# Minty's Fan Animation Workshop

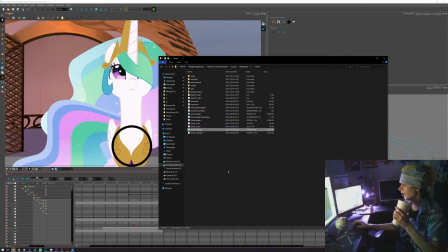Oh right, it needs to. Yeah, it needs to convert the sound files.
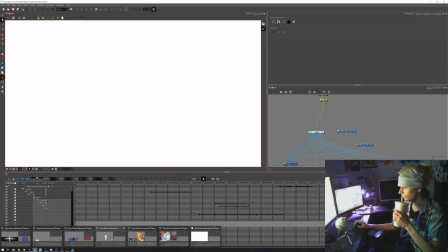How many Toon Boom instances I open? 1, 2, 3. Oh my god, I have 7 instances that are open.
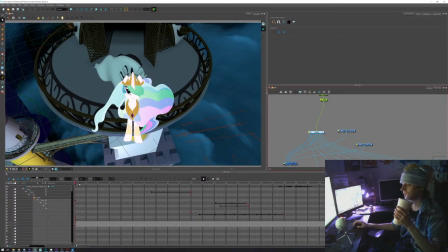Oh, and the funny thing is that the rig itself starts at frame 100.
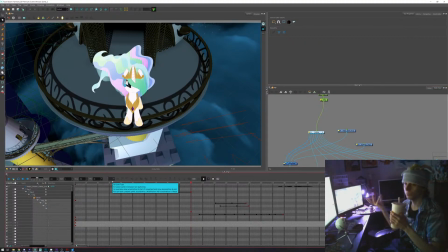I basically the 99 first frame to basically myself to keep, for example, if I have mount loops. And also have things like Celestia's main that actually on loop as well.
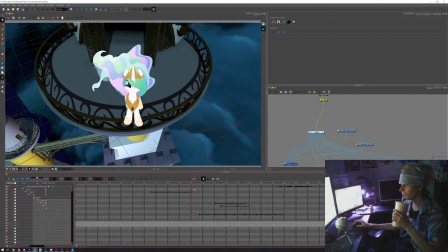But the thing is that since I start from that point, it actually basically just tweens from one to the other, like that. So it's kind of funny seeing how it starts. Guess I can show what it looks like from.
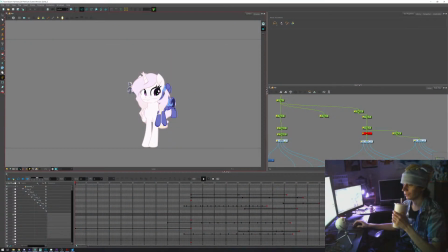If you look, for example, at one running shot, basically things just go in place. Just you actually have that with 3D animation as well, because basically you keep the first frames for just setting a basic pose to start simulations.
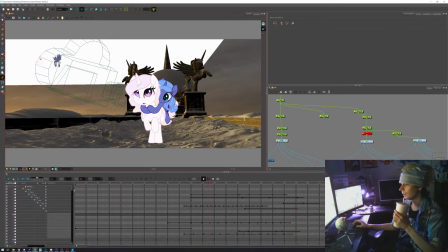Sometimes it starts at frame 1000, but the fact that you have those frames just looks silly, and then it just snaps something serious. I don't know, it just looks ridiculous in for me.
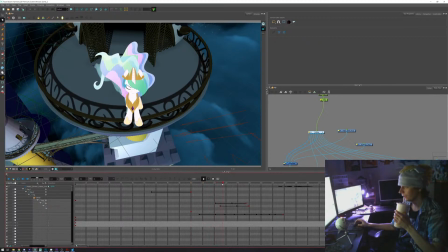So yeah, one of the things that kind of helped for that one shot is that if you look at her
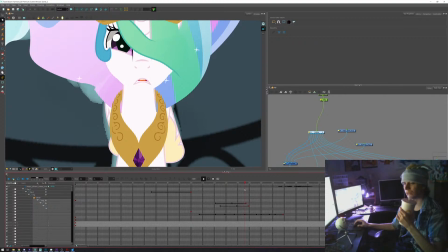chest piece, actually I have no idea what it's supposed to be. It's kind of like a crown, but well, I mean, it's kind of like
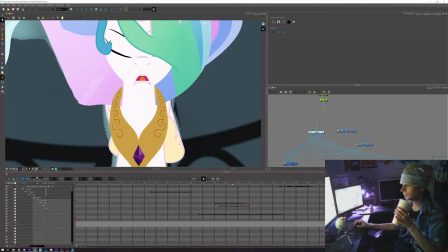a weird necklace made out of metal that I don't really know how she would put anyway. Like, it's a solid piece, so I have no idea. But yeah, just the fact that she goes, and you really feel kind of like she's breathing, and she's about to cry and all.
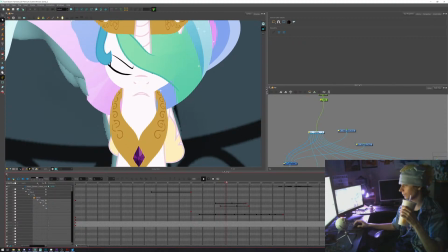So it just goes and leaves, and then the head just follows with the movement, and as it goes up, then snaps back.
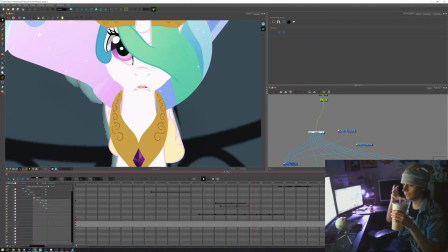So just having the layer of movement with the head that rotates as well as going up, but not directly in sync. Just the fact that you get that really helps with the movement. Then you have the mouth movement as well,
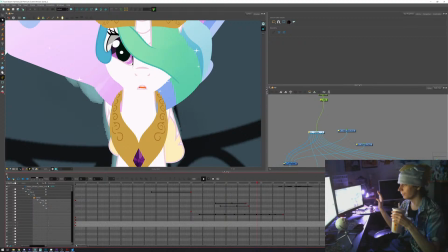and I also had some sound effects for that as well, so that really helped.
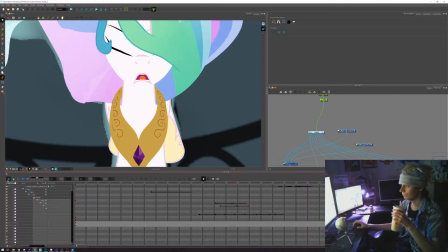You have the blinks as well, so. And you can do that in Flash as well.
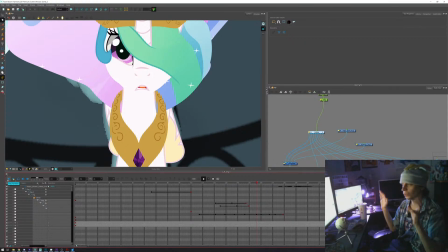Problem with Flash is that the way that the eyes are set, you basically have to either set it to as its own independent movement, like inside a symbol, and then move that symbol and try to sync it up, or you basically have to do a lot of mid keyframes for that.
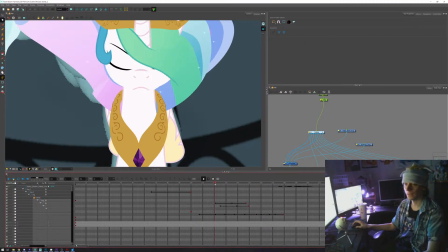It's really, really annoying. So just the fact that they had all of that could work on their own with the movement, the head movement going in 3D space, just doing that really helped with Toon Boom.
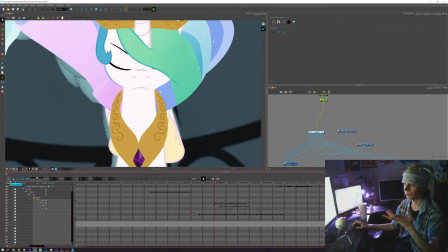It's I look back at Luna's determination and then compare it with the Fall of Sunset Shimmer, and it feels like a night and day difference. No pun intended. Also, it kind of helps also when she looks down, like, what have I done?
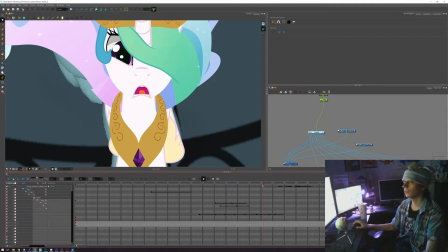Well, instead of just going, what have I done? Just that layer of movement also helps. It's mostly just trying to go with acting, when one of the things, for example, you look down because you want to remember something.
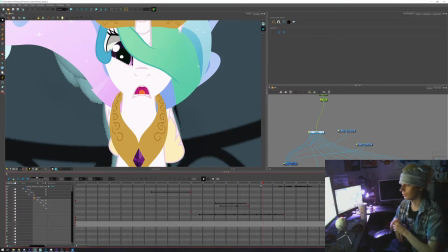I've heard some people say, well, if you look left, it's you're lying. If you look right, it's that you're actually remembering stuff. It's not really the case.